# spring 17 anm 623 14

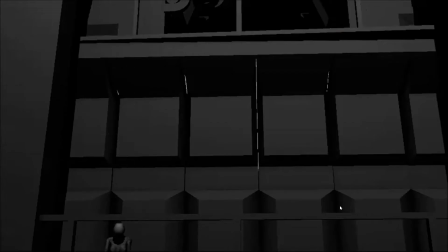1731s
We've got a lot of the same issues. Um, I talked about the feet not sticking,
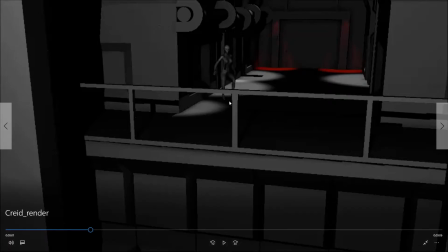1740s
and I'm wondering if you're having the same issue that Stephanie did, where you're moving that ring to moving around rather than moving the feet and the root, which is what you should use. You should not be moving it by the ring, because that makes it nearly impossible to make the feet stick.
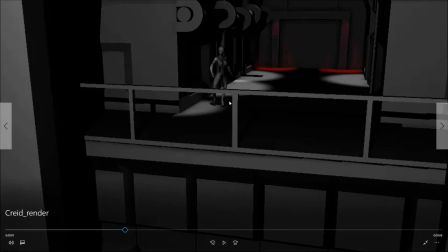1755s
I think I talked about that last time too. Um, yeah, because she looks like she's sort of ice skating on the floor. And that's really distracting, because other than that, there's a lot of good poses. Liking the jumping over here. And I also talked last time about,
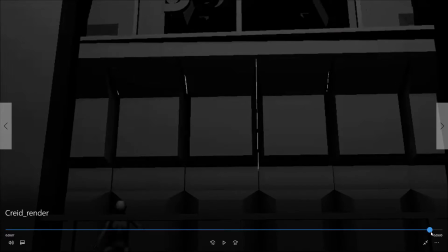1773s
having her, much like the bouncing ball, having her fully stretched out, really right here, like where she's fully elongated here. And then after contact, then she squashes down. And you might want to adjust the camera a little bit.
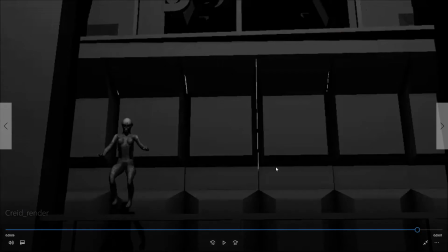1790s
I understand you're trying to, sort of see the full jump, but
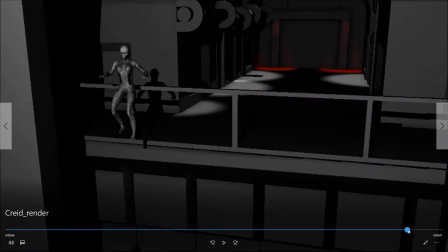1796s
if you cut,
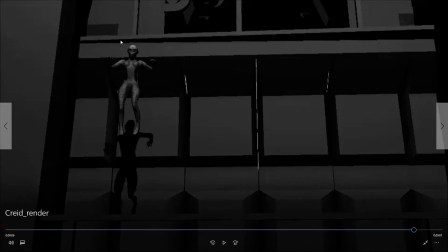1798s
you could cut a tiny bit later if you want, but maybe shift the camera up so the top of the frame is here, and then we still have some room at the bottom to see her a little bit, because it's almost like she almost very nearly leaves the frame here. So anyways, fully elongated when she first makes contact with the ground,
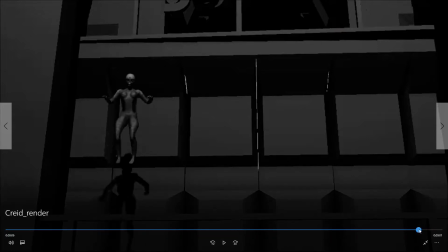1817s
and then crouches in that, but you have her gradually crouching as she goes down. And the whole point of that is you want that sort of crouch, that very quick squash, if you will, to absorb the energy of the fall. Otherwise, she doesn't have any kind of uh, room left to absorb the contact of the fall there.
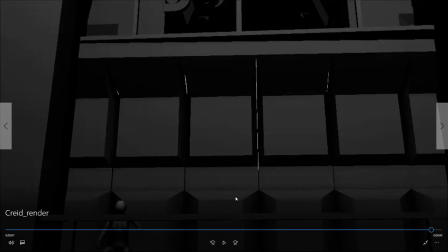1837s
So yeah, I mean, mostly it's the same points I made last time, and I also mentioned, putting just colors at least on the surfaces if you don't have time to texture it, and maybe filling in some of the shadow areas.
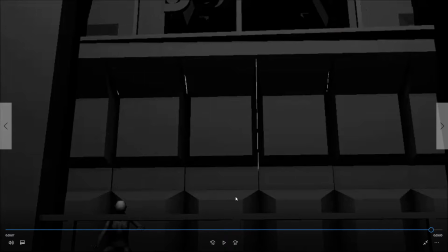1851s
Okay, and so yeah, keep working for next week. Next up is Sean.
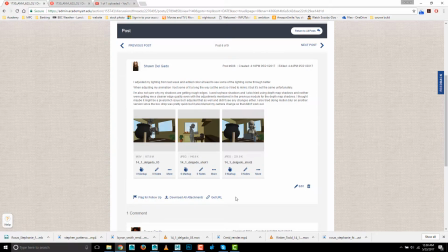1858s
Sean, you're talking about your shadows, and Steven did a pretty great video on there on getting soft shadows, so take a look at that. Um, uh, you know, to get your shadows looking better. Let's take a look at your work.
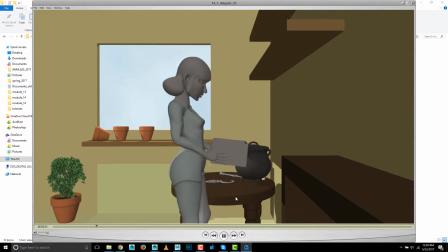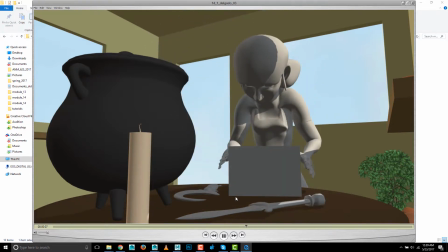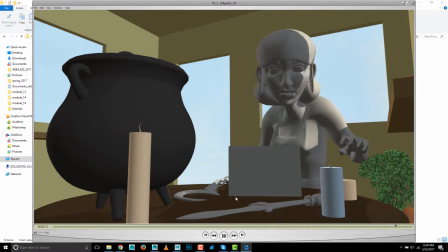So first of all, clearly some nice improvements in the animation. I can see you taking what I say to heart, and I always, of course, appreciate that.
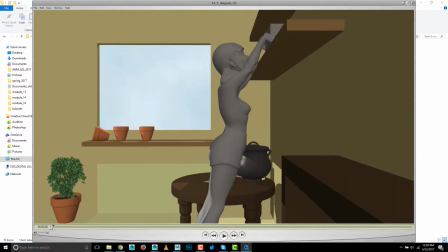1905s
Liking that you did choose to do the sliding thing. I think that the thing is with this is just as soon as it clears the edge, then you want to see it come down.
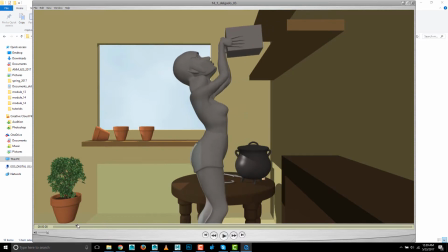1918s
Whereas she's kind of, you know, so basically just have that down movement start as soon as the box clears the edge, rather than having her pull it out beyond the edge and then drop it. But mostly you've got it right.
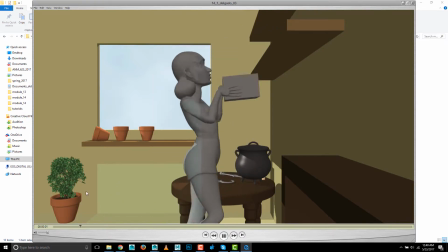1934s
But yeah, it definitely has more weight now. I think if you can just get that drop to start sooner, that's looking really good.
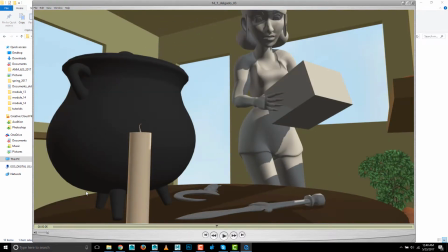1941s
And still something a little these are okay.
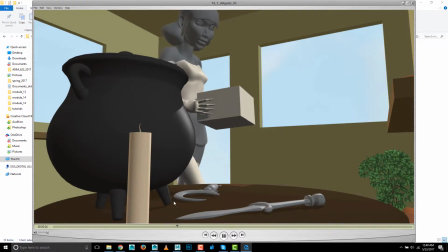1949s
I think it's the unevenness of the pace. That step seems real hard for someone, like, and by hard I mean that there's this fast kind of right around here,
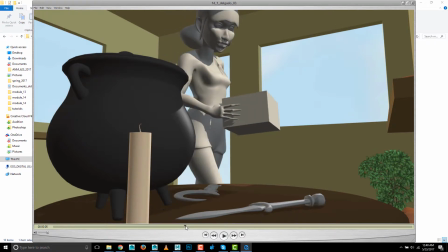1960s
like it suddenly accelerates between, you can actually, I think you can change this to frame numbers.
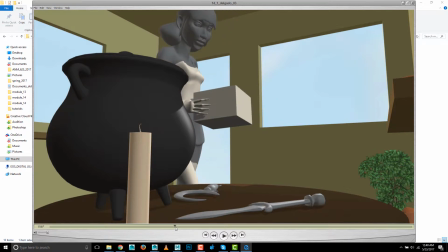1968s
Um, like right here around,
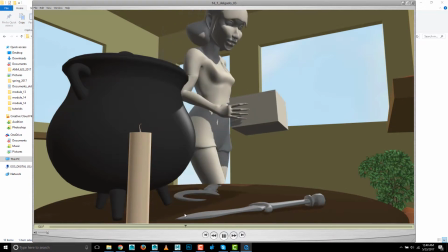1972s
126, 127, right around there, it suddenly really accelerates, which gives you this kind of feeling of a very hard step down.
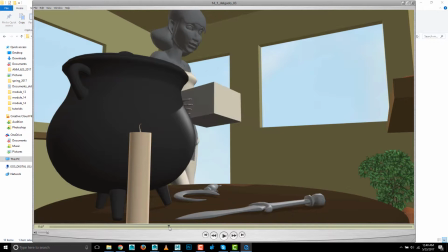1979s
And she's covering such a short distance.